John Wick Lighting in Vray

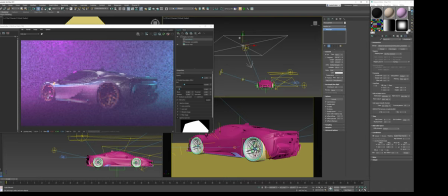1260s
And what I will do is just make sure it's above all the other light sources, even though it's invisible, it shouldn't affect it, but just in case.
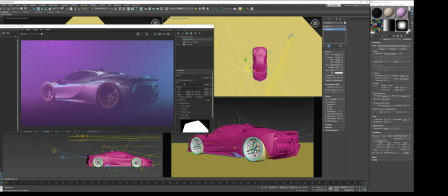1268s
Because when adding this atmosphere, it could do something weird.
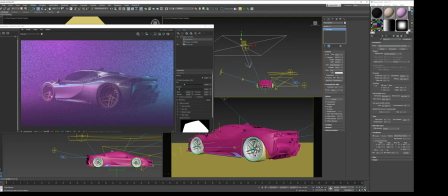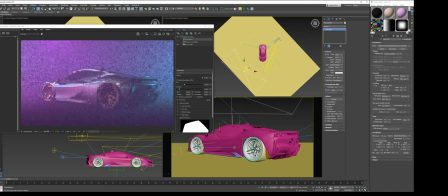All right, that's given us a nice, beautiful rim light. Not too distracting, but still showing enough detail.
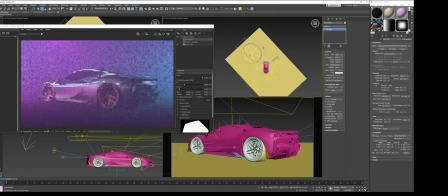1295s
I like that. I'm going to copy that same light over to the rear end to show off some of the shape and design of that rear end. All right, and we're going to just move this light down.
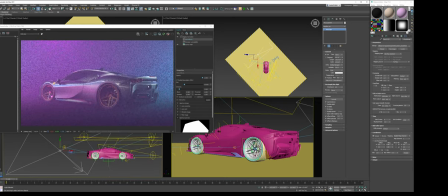1314s
There, that's pretty. So look at that, we're getting some real curvature. The trunk area or the hood, whatever you want to call that, since the engine's back there. So 400, that's nice.
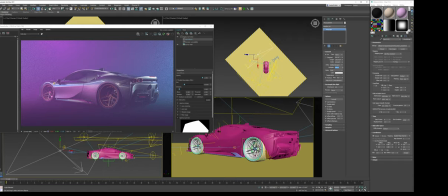1330s
And we're getting some rim light over here, some beautiful shape out here. And last but not least, these are aftermarket wheels, so we could try to push those out.
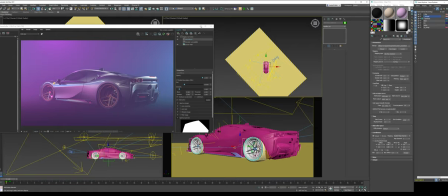1342s
So let me see if I have them in a layer, and I do. So I'm just going to make a selection set named wheels. And just to confirm, they are all part of the same layer. Beautiful. Oh, I hope this did not just crash.
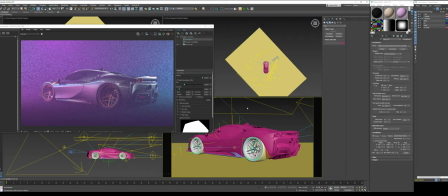1364s
Okay, it did not. So I am going to quickly save this.
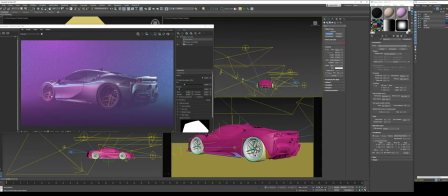1371s
There we go. All right, as you can see, my save was extremely fast. I always use Xrefs for my working files, so that way they're extremely small and effective, and I also save hard drive space that way. All right, so wheels.
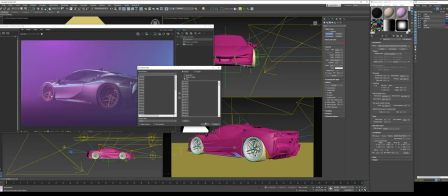1390s
We're going to select all the wheels and include them into the selection of the light.
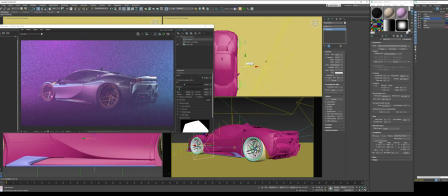1398s
There we go. Make sure that's invisible so it doesn't affect our view in any way. All right, and what we really want to do is just
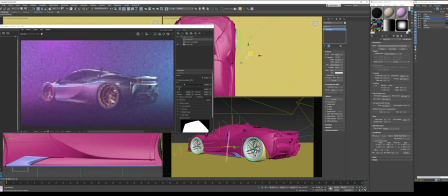1411s
add some detail to these wheels. These are fun looking aftermarket wheels, so let's really make them pop.
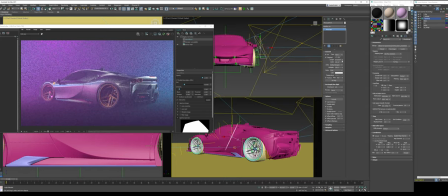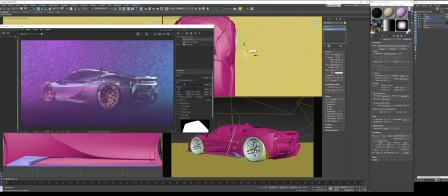And let me see what position the light kind of like this will do.
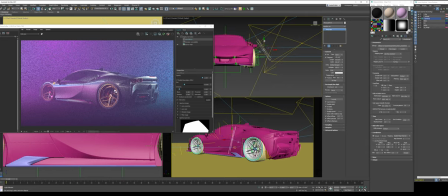1444s
Trying to find a fun angle. But then the other thing what you want to keep in mind is you don't want to go too crazy with the light and make it look like they don't belong in the scene. So I'm just going to turn it on and off. All right, so that's not too bright.
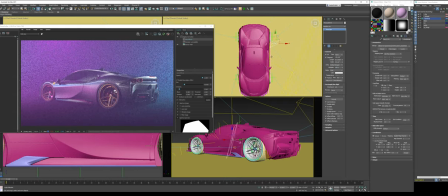1461s
That's enough to make them stand out, but not in a very obnoxious kind of way. I'm going to copy this light and do the front wheel as well.
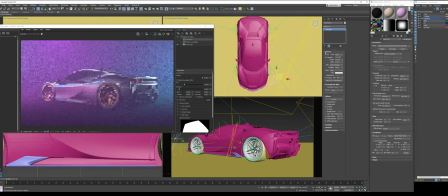1479s
Probably bump up the size of the light.
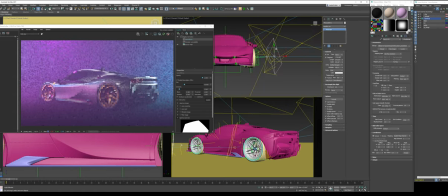There we go. And what I really want to do is I want to make sure you could see where the design element of the car is up here.
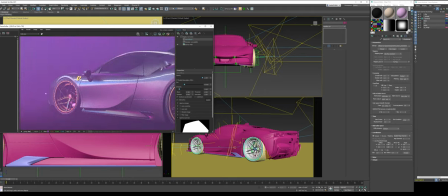1497s
So as you can see right now, it's starting to really fade into the atmosphere. While I do like it, I just want to see that the shape separation.